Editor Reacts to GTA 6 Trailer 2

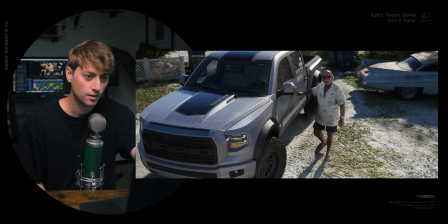[0:00]
Oh, yup.
What you doing up there? I'm just fixing some leaks.
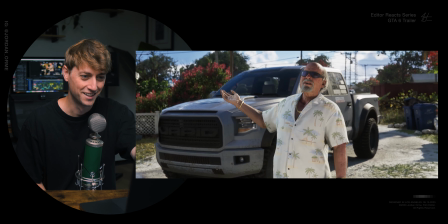[0:06] Seriously, dude, you got some time on your hands.
What a great first line for our main character.
Just fixing some leaks. I'm just kidding. I got some properties with paying tenants.
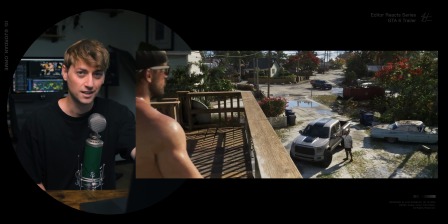[0:17] Oh, that's why you came by? Just go get me my checks. See you, Brian.
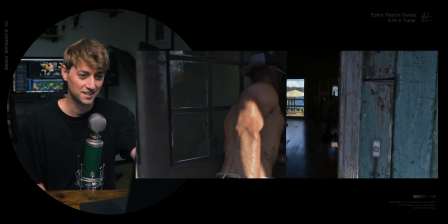[0:22] Love you, Jason.
This is crazy, bro.
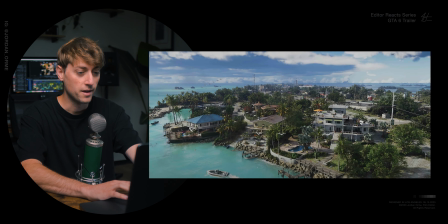[0:28]
It feels real. Okay, we have normal filmmaking language. We open on a nice Y. We have...
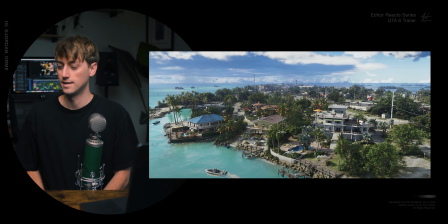[0:34] Just because we got mail doesn't mean that we need to go barking all the time. Okay, Franklin?
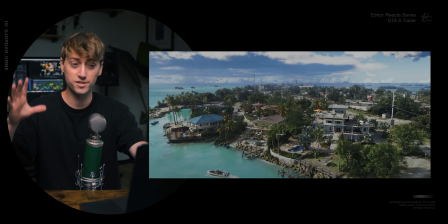[0:38]
All right, we don't need to do that. All the sound effects that you're hearing, completely fake.
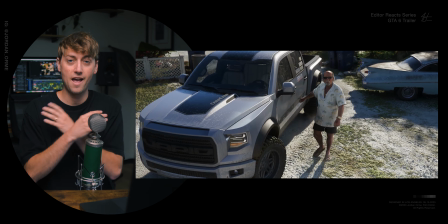[0:43]
When you are making a trailer out of animation, every single sound is created in the studio.
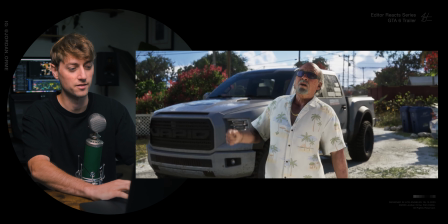[0:48] Seriously, dude, you got some time on your hands. I got some properties.
The way that this character enters the scene is quite jarring, especially since we get this wide shot.
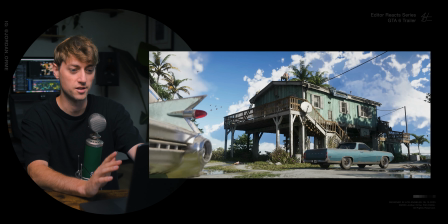[0:57]
We would expect him to like come walking into the foreground. He all of a sudden just shows up right on his line.
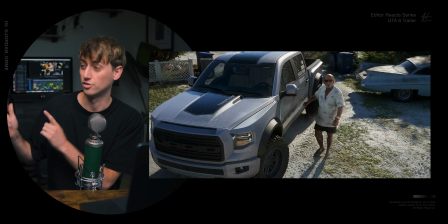[1:04]
Like I would maybe have his line come in, have our main character look, and then cut to his line so we have motivation there.
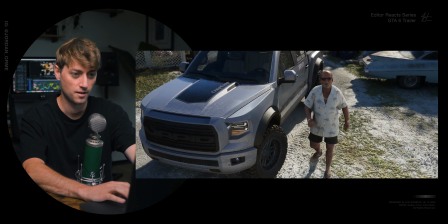[1:09]
It feels like random clips thrown together.
I'm just fixing some leaks.
And he's already coming down.
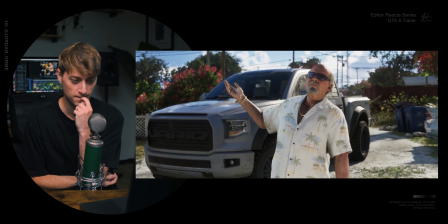[1:14]
Like the continuity isn't quite matching.
I got some properties with paying tenants.
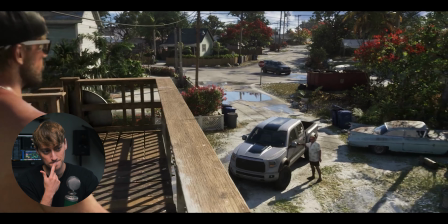[1:19] Oh, that's why you came by? Just go get me my checks. See you, Brian.
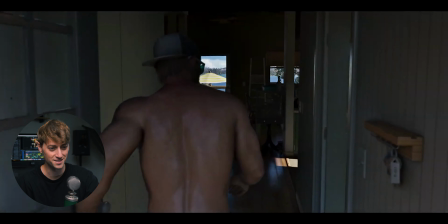[1:25] Love you, Jason.
Love you, Jason. Hi, my name is Jordan Orme.
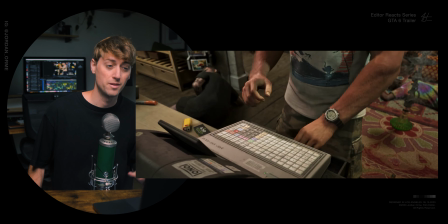[1:31]
I'm a professional video editor for artists like Justin Bieber, brands like Nike and Google, creators like Mr. Beast.
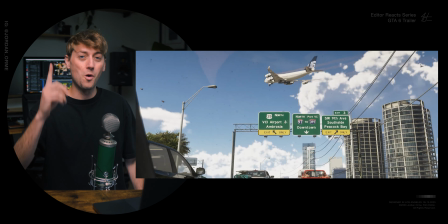[1:38]
And I have edited one video game trailer. I'm gonna be honest, I'm not super proud of it, but video game trailers are edited different than anything else, so let's talk about it.
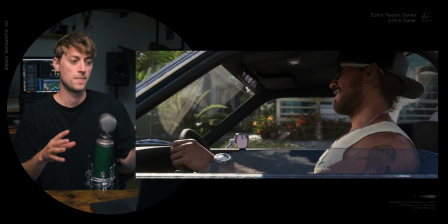[1:48]
The thing that is absolutely unique about video game trailers is that you can reshoot stuff at any time.
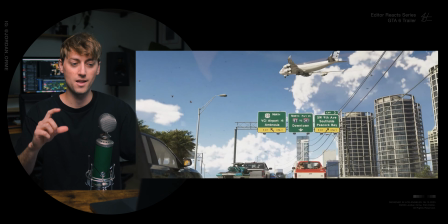[1:54]
Because this is shot in a video game engine, they just place the camera,
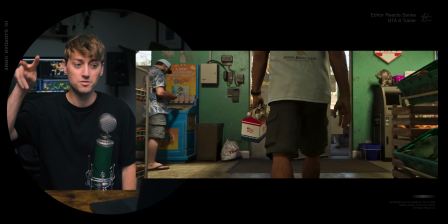[1:58]
roll the cutscene or whatever it is that they're having the characters do, and you get your shot, and then you can send it off to the editor.
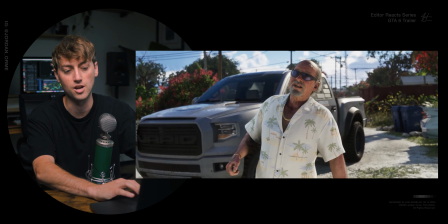[2:05]
So the editor could be editing this and be like, you know, I don't like that shot. Can we actually reshoot this entire thing?
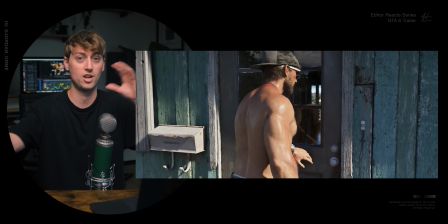[2:11]
And you can play the cutscene again, move the camera around, change the camera movements, change how everything looks, filming wise, while you're still editing. So because of that, it's kind of overwhelming because you're able to keep reshooting as many times as you want. So it's this weird conglomeration of production and post-production happening at the same time.
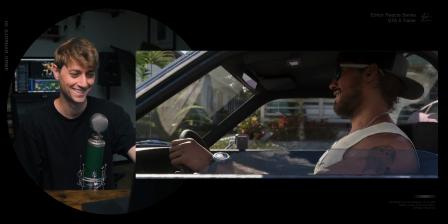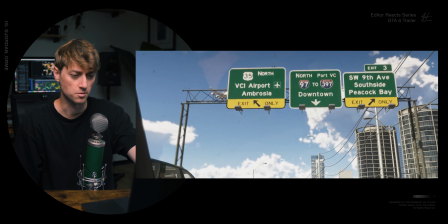[2:36]
Oh! Okay, so bro's a criminal. And he's jacked.
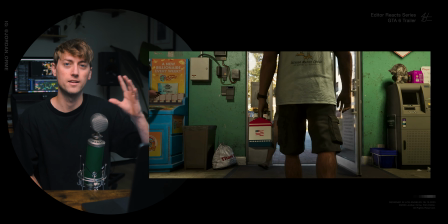[2:43]
See, this whole thing is not edited at all in a trailer-like fashion, which is interesting. It's called a trailer, but there's no fade-ups, not a lot of black screens, no giant trailer effects.
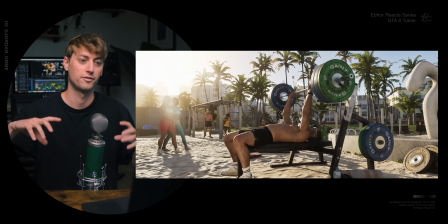[2:55]
It's very much just like, here's a shot with some sound effects, slice of life, which I kind of like because it makes the world feel more real and more lived in.
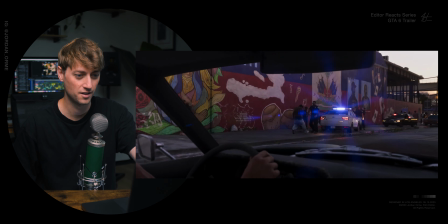[3:04]
It's not dramatized. Like, the sound is so good. It feels like we're actually there.
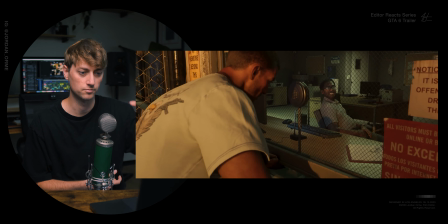[3:11] I'm here for Lucia Caminos.
There we go. I like that little J cut.
Jason Duval.
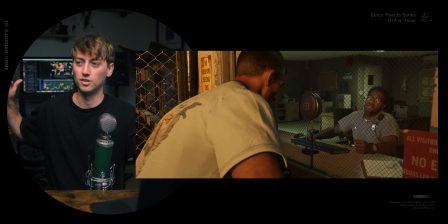[3:17]
There's also like no coverage. We played that whole scene looking at not the main character, but at the officer through the window. That's a weird directing choice.
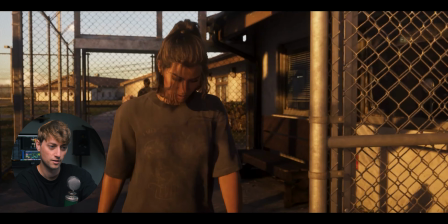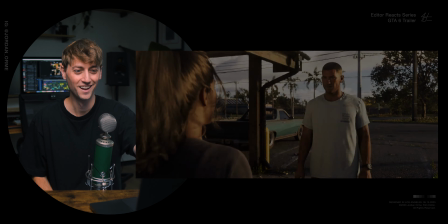[3:32] Hey.
A nice fade in on the song. Now everything changes. Oh, bro. Now it's starting to feel a little more like a trailer. Okay, so the editing feels so simplistic.
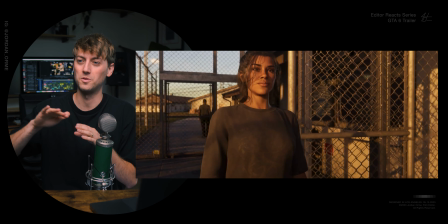[3:48]
All it was the song just slowly fades in. Usually you want to cut it on a downbeat.
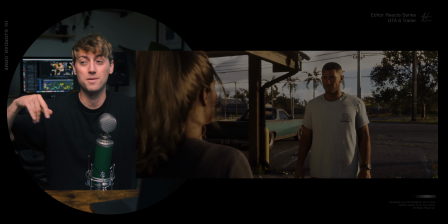[3:53]
You want to play part of the song, stop it, start the song again on the chorus.
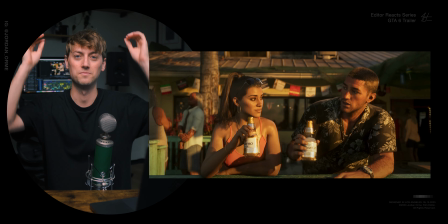[3:57]
It's like the simplest way to edit something is to drop the music in, fade in, and that's what they did.
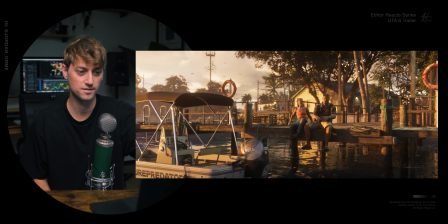[4:02] The new beginnings.
But now we're getting our little fade ins. What does she say?